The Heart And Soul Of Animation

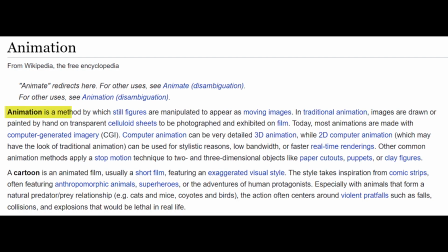Wikipedia defines animation as a method in which figures are manipulated to appear as moving images.
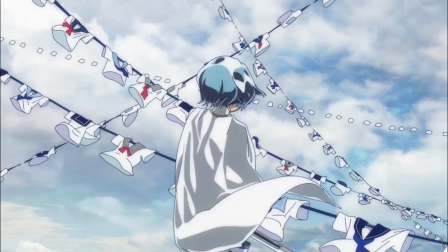Animation is movement and movement is animation, as simple as that.
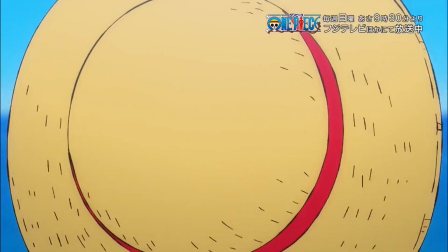But Japanese animation, aka anime, the thing that we all love and sometimes deeply question ourselves over,
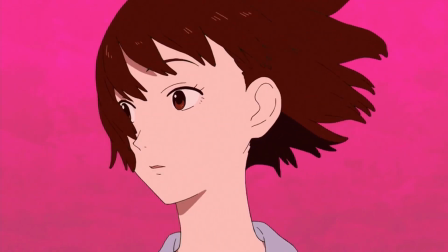has some very interesting ways of handling this movement, and in this video we'll be breaking them down in hopefully an easy to understand way.
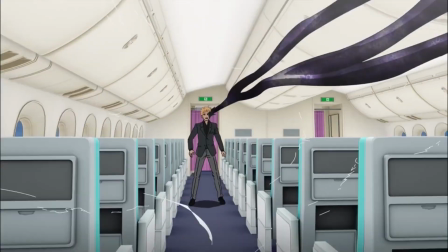Yes, this is a more elaborate version of an Instagram post I had made a while back. Like and subscribe if you enjoy.
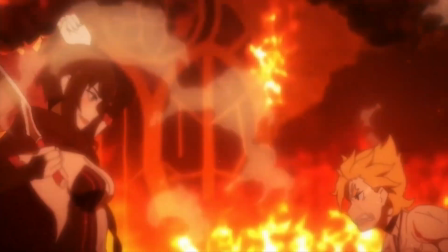My sense of humor is dry at the moment, and let's get started. The most obvious type of movement is that of the actual characters.
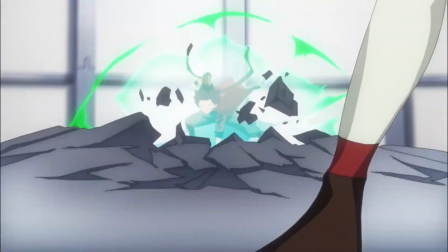Anime follows its characters doing things, so the movement they display during the same is very important.
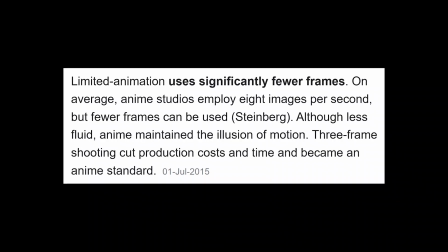There are many types of character or character related movements. Limited animation is the most commonly used and resource saving approach.
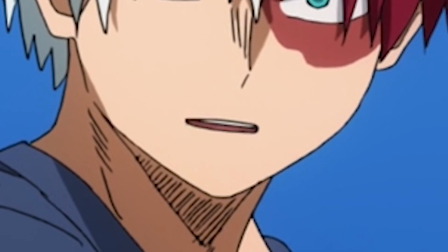Dialogue is generally animated by the mouth flap, which is a looped sequence of frames showing an open and a closed mouth corresponding to the dialogue that is being said by the character.
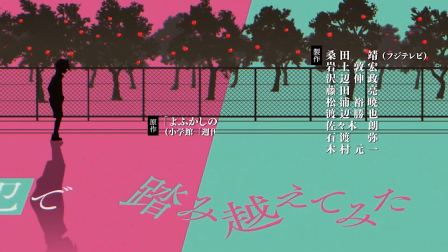Walking, or in animation terms, the walk cycles are often quite basic, consisting of only a few individual frames in a loop.
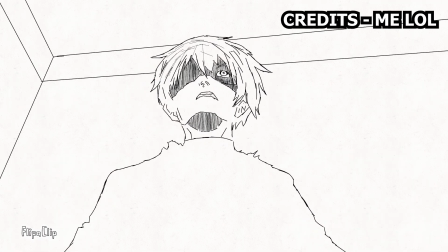Sometimes when the moving arms or legs don't need to be shown, it may even be the same frame in different positions.
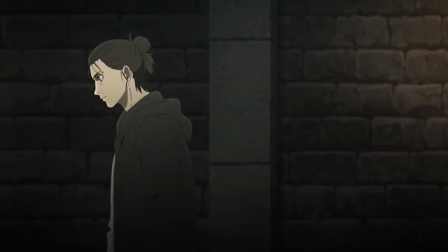Sometimes walk cycles have more frames and appear more fluid, although these are generally reserved for anime openings, endings, and very impactful scenes.
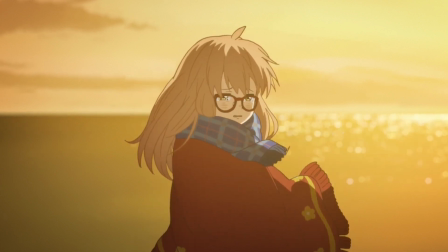When characters do more than just talking or walking, we enter the realm of character acting.
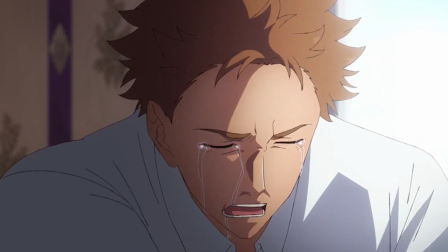Good character acting is when the characters in question exhibit vivid facial expressions and body language.
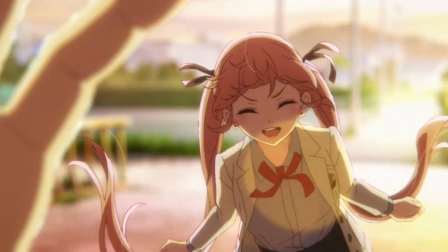It's not that common, but it helps the characters feel more like actual people instead of stiffly moving drawings.
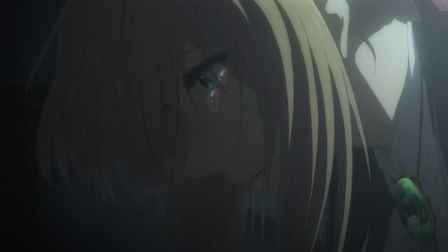When it comes to facial expressions, normally the eye is the most expressive part, but when good character acting is present, the emotion is expressed in every part of the face.
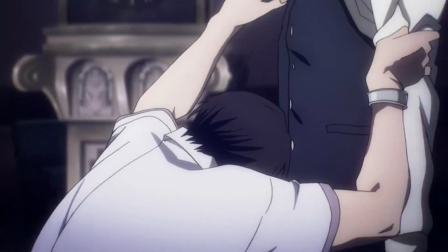Good body language often pursues realism with just a touch of the over-the-top anime style.
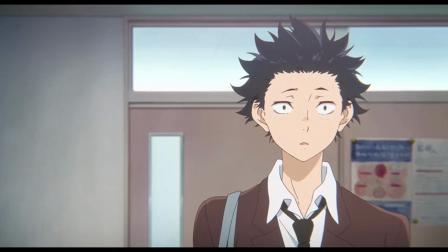Kyoto animation is the gold standard of character acting, and since most of their shows are slice of life, it is necessary for them as well.
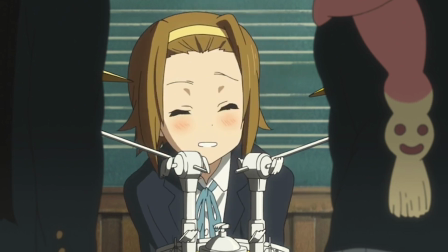It's one of the many reasons as to why shows as simple as K-On! Manages to connect so well with its audience.
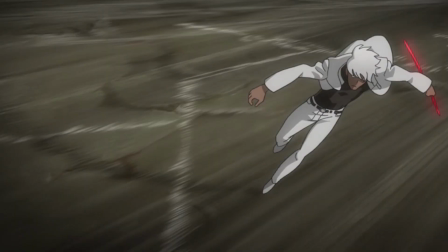While talking about character movement, we also need to mention hair and fabric animation.
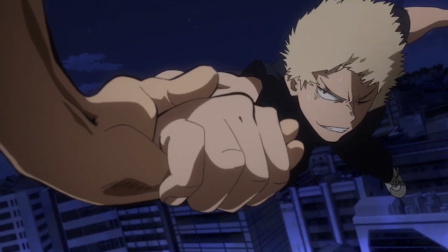Both are similar, generally having a few frames looped over but occasionally displaying erratic and energetic movement, something that is reserved for the more impactful scenes.
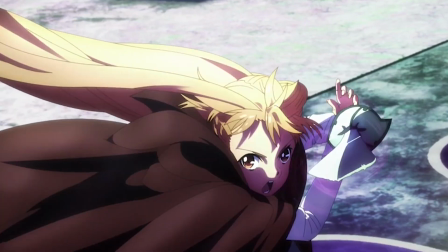Animator Hironori Tanaka, for example, has a unique way of animating hair.
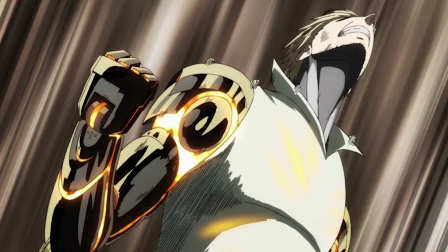Character movements are also accompanied by smears, which are supposed to give you the illusion of motion blur, which is a phenomena that happens when observing movement in the real world. Hold out your arm and move it really fast. Could you catch each individual position your arm was in?
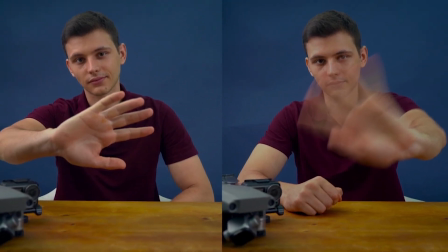No, it appears to be a blur between the initial and the final position. This effect needs to be replicated in animation as well.
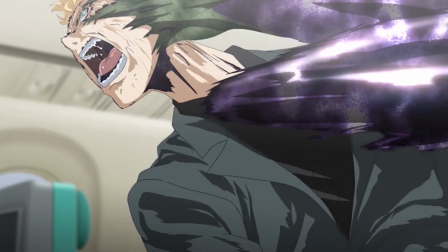Thus, the characters go off model with jagged lines or other forms of distortions corresponding with the direction of the movement.
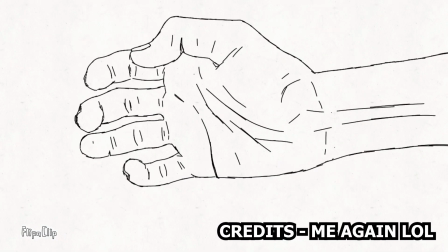Smears are used in both fight scenes as well as in regular movements, and smears with the correct timing is what makes anime scenes appear fluid.
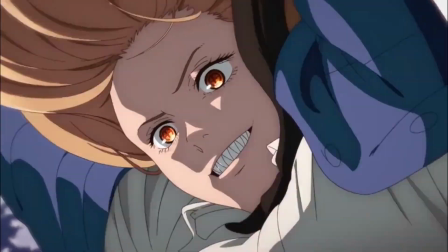Regardless of the scene or the anime, these are elements that constitutes characters and their motion.
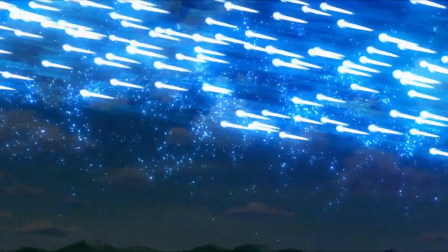That about does it for the character movement. Let's now move on, no pun intended.
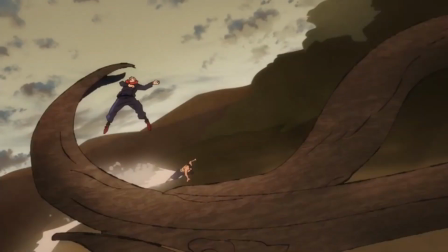When a character moves, so does the background, and the movement of the background is also crucial and makes the scenes feel more dynamic.
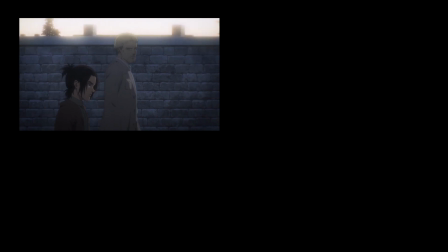Background movements are generally of three types: the sliding background movement, background animation, and CGI backgrounds.
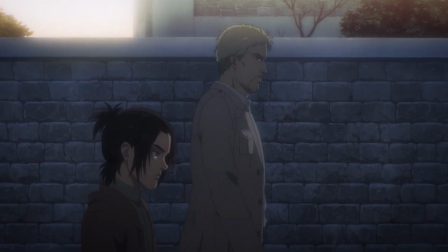The sliding backgrounds are a single illustration which slide up and down and or left and right.
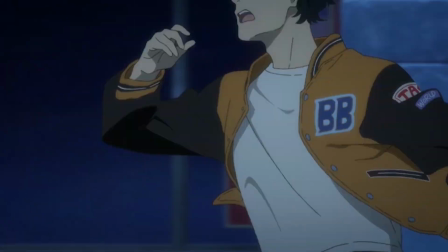These don't require much effort in comparison to the other two techniques and are generally the go-to for most anime.
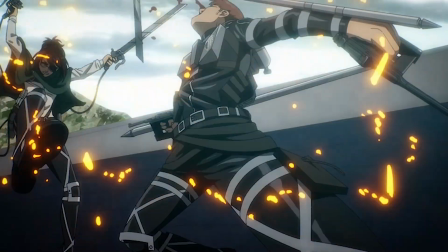Background animation is when the background moves in all three axes. It actually has depth and tries to replicate real camera work.
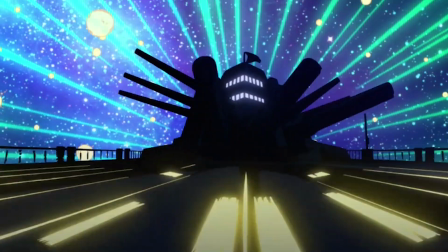This is a very resource expensive process and rarely seen in modern anime,
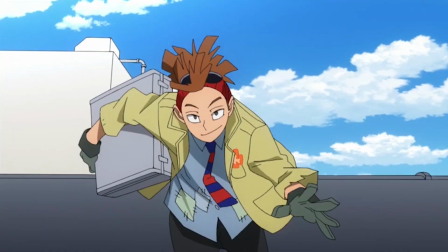and is generally accompanied by the background losing all of its detail and breaking down into a collection of basic shapes, allowing the animator to draw more frames,
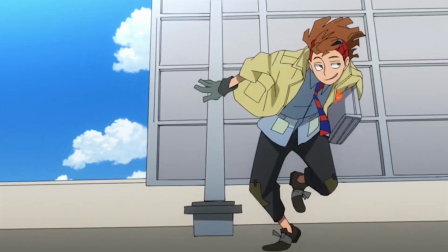which can give some viewers a sense of visual whiplash. Personally, I don't mind it at all.
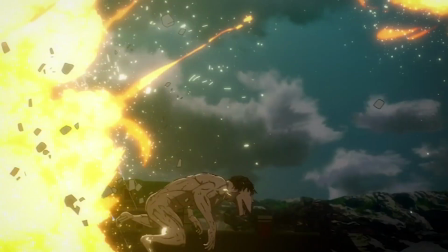When it comes to newer anime, however, background animation is often replaced by 3D backgrounds,
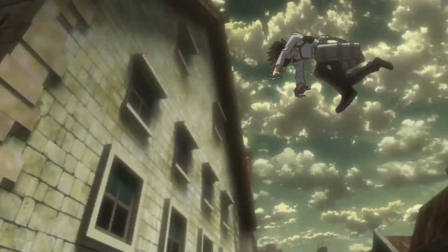which can have the same and sometimes even more complicated camera work while also retaining the detail and texture, something 2D background animation is generally incapable of.
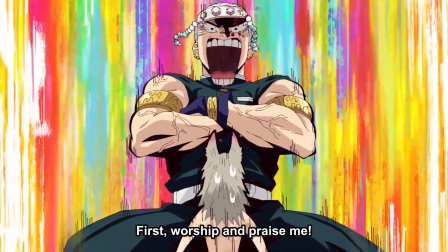Both these techniques have their own charms and positives. There's also the stock backgrounds, where it is just colors and lines moving in a specific direction.
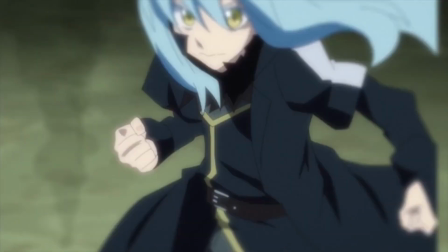Not much to mention there. So far, we have talked about the character and the background movements. One would assume that's all there is, but you would be incorrect.